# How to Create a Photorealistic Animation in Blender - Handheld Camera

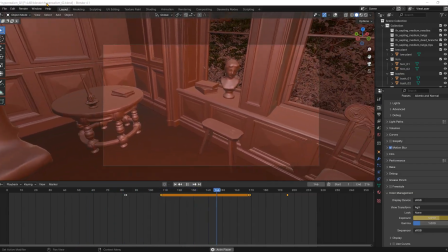0:11 In this tutorial I will show you all the steps to create an animation in Blender that resembles GoPro or any other action camera footage like this one.
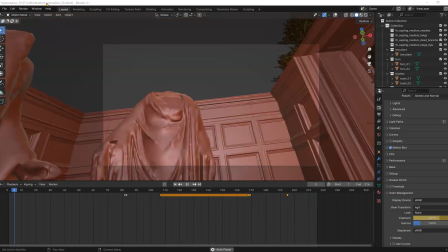0:20 I will be using the latest version of Blender as well the version 3.0 because we need to use a free add-on that hasn't been updated since then.
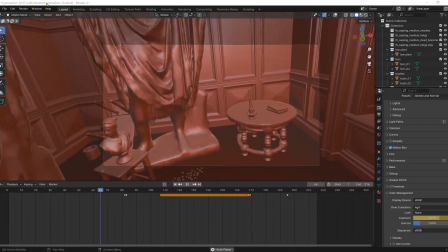0:29 I will also use a free Android app to control the camera movement with our device.
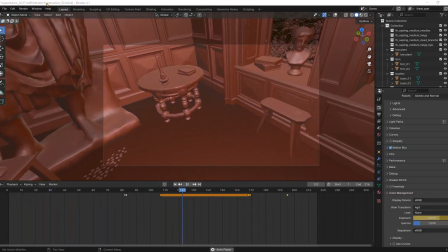0:34 Please note that your device must support ARCore technology. You will find all links and instructions to install in the description.
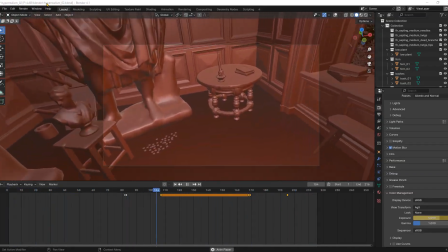0:40 I will also leave a link for an alternative app for iOS users. Finally, I will use the free version of DaVinci Resolve for post-production.
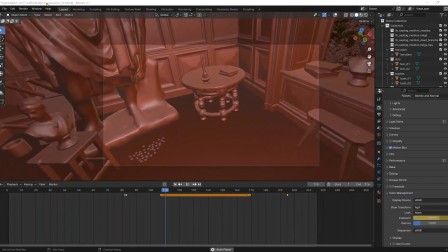0:48 As usual, all the tools and assets I used to create this animation are free, so everyone can follow along.
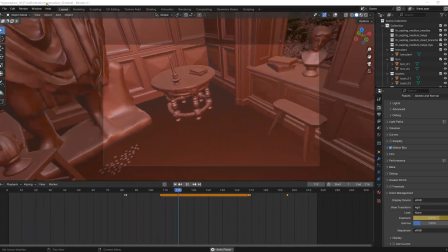0:54 Let's begin!
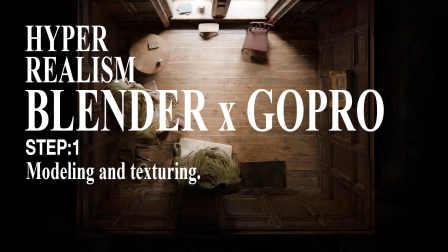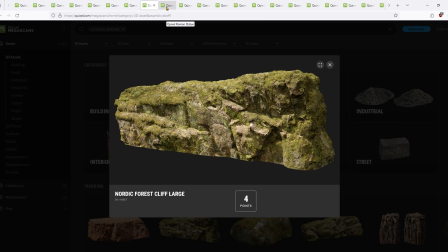1:01 Usually, modeling will be the first step followed by texturing, but for this particular scene I will group them into one step because all of these
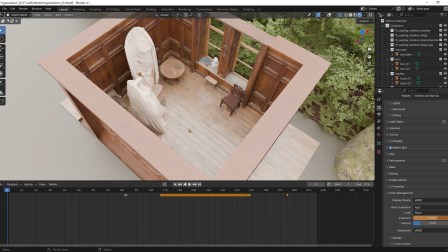1:10 models are photoscans ready to use that I downloaded from Quixel.
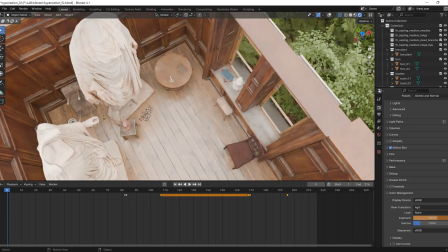1:15 All you need to do is to place them in a coherent way. Why do photoscans work so well?
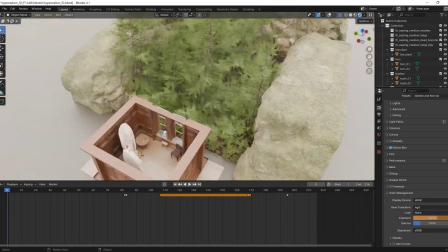1:20 Well, because of the imperfections. Both model and textures have lots of tiny imperfections.
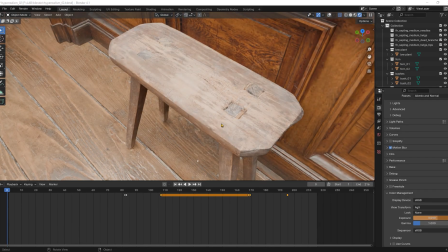1:27 This is the number one feature that makes things look natural to our perception.
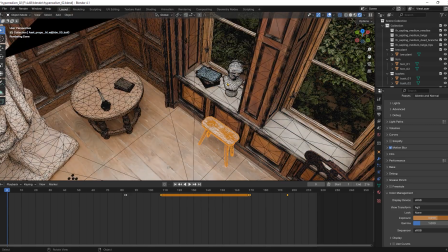1:33 While I created this scene using photoscans, this doesn't mean that you cannot create hyper-realistic animations with your own models and textures.
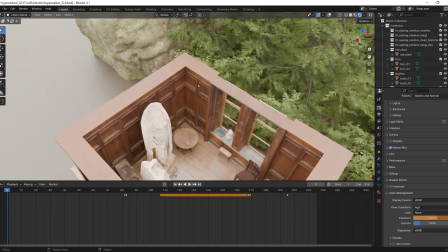1:42 Just remember to work on the imperfections. For the greenery, I'm using the geometry node that I show you how to create in another tutorial.
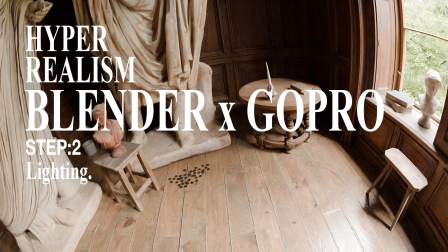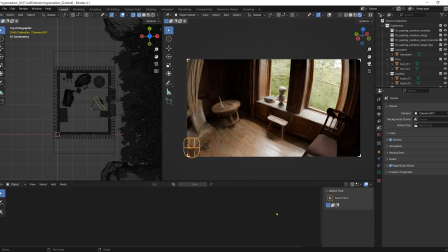1:57 Next step is the lighting. This step can get as complex as you want. Lighting scenes is an art in itself, but for the sake of showing how simple it is to achieve scenes like this, this is my entire lighting setup.
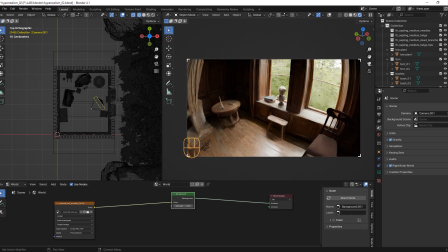2:10 It is a simple overcast sky that I downloaded from Polyhaven with the strength set to the default value of 1. I am controlling the exposure value from here as you would do with a real camera.
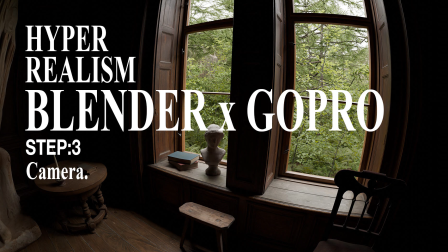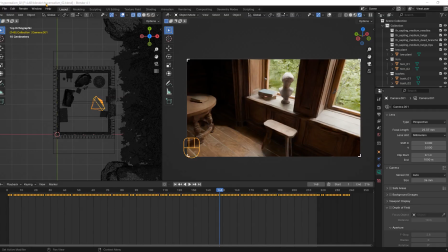2:32 Next step is the camera. The camera has 3 important aspects in an animation. First, the aspect radio and lens. This is a default camera. I am using the 16-9 default aspect radio which is the same that this camera uses.
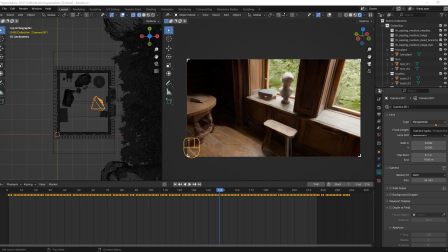2:48 We have to set up this kind of rounded image that you get when using the GoPro at the widest angle by changing the panoramic settings and then the lens value to something like 16mm.
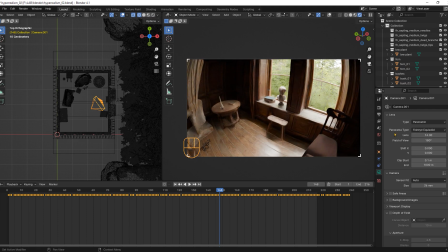3:00 I decided on these values by holding my own GoPro and observing the curvature but you could do this by checking the official sensor and lens size.
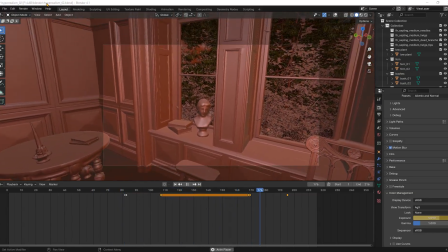3:09 The second aspect of natural looking camera footage is the camera movement. movement, we need to make this camera movement look handheld,
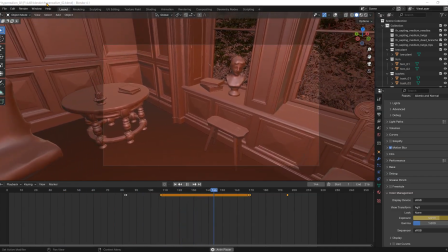3:17 so for that purpose I will show you how to use the free app for Android and the addon to connect your device to Blender 3.0,
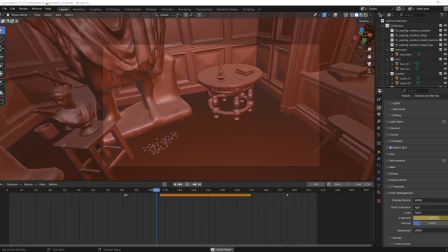3:25 but before that I need to show you how to export from Blender 4 to 3 without crashing Blender.
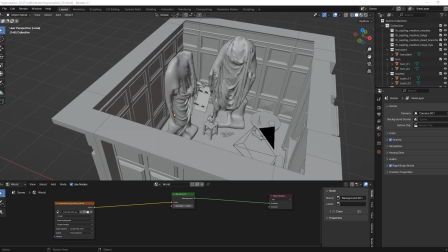3:31 This is my scene, what I want to do is simplify the scene to work faster,
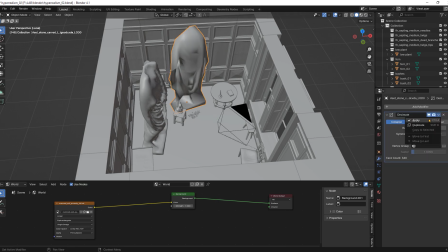3:36 as the only thing I need to do in Blender 3 is create the camera movement. event, so I will use the Decimate modifier to reduce the number of polygons.
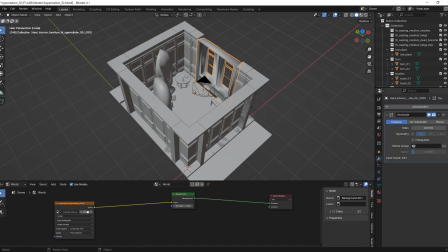3:45 Also you may want to export only a few objects, the ones that will help you to orient yourself.
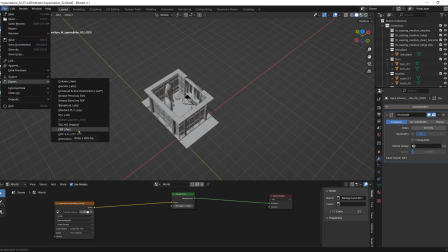3:51 Export this has an FBX using the default export values,
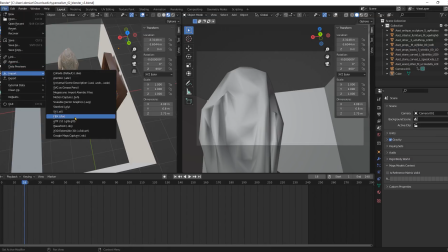3:55 this is the scene in Blender 3, the only thing you need to do is to import the FBX.
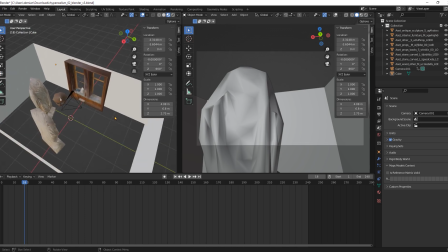4:00 Now we are ready for the handheld effect.
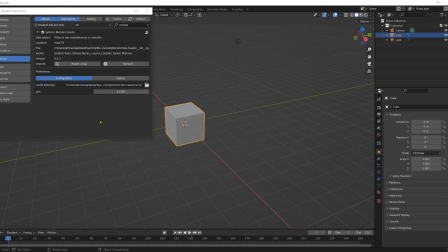4:03 Let me show you in a default scene how this works. install and enable this add-on and also install the Android app on your device. The first thing you want to do is to connect Blender with your device. So go here and press Start.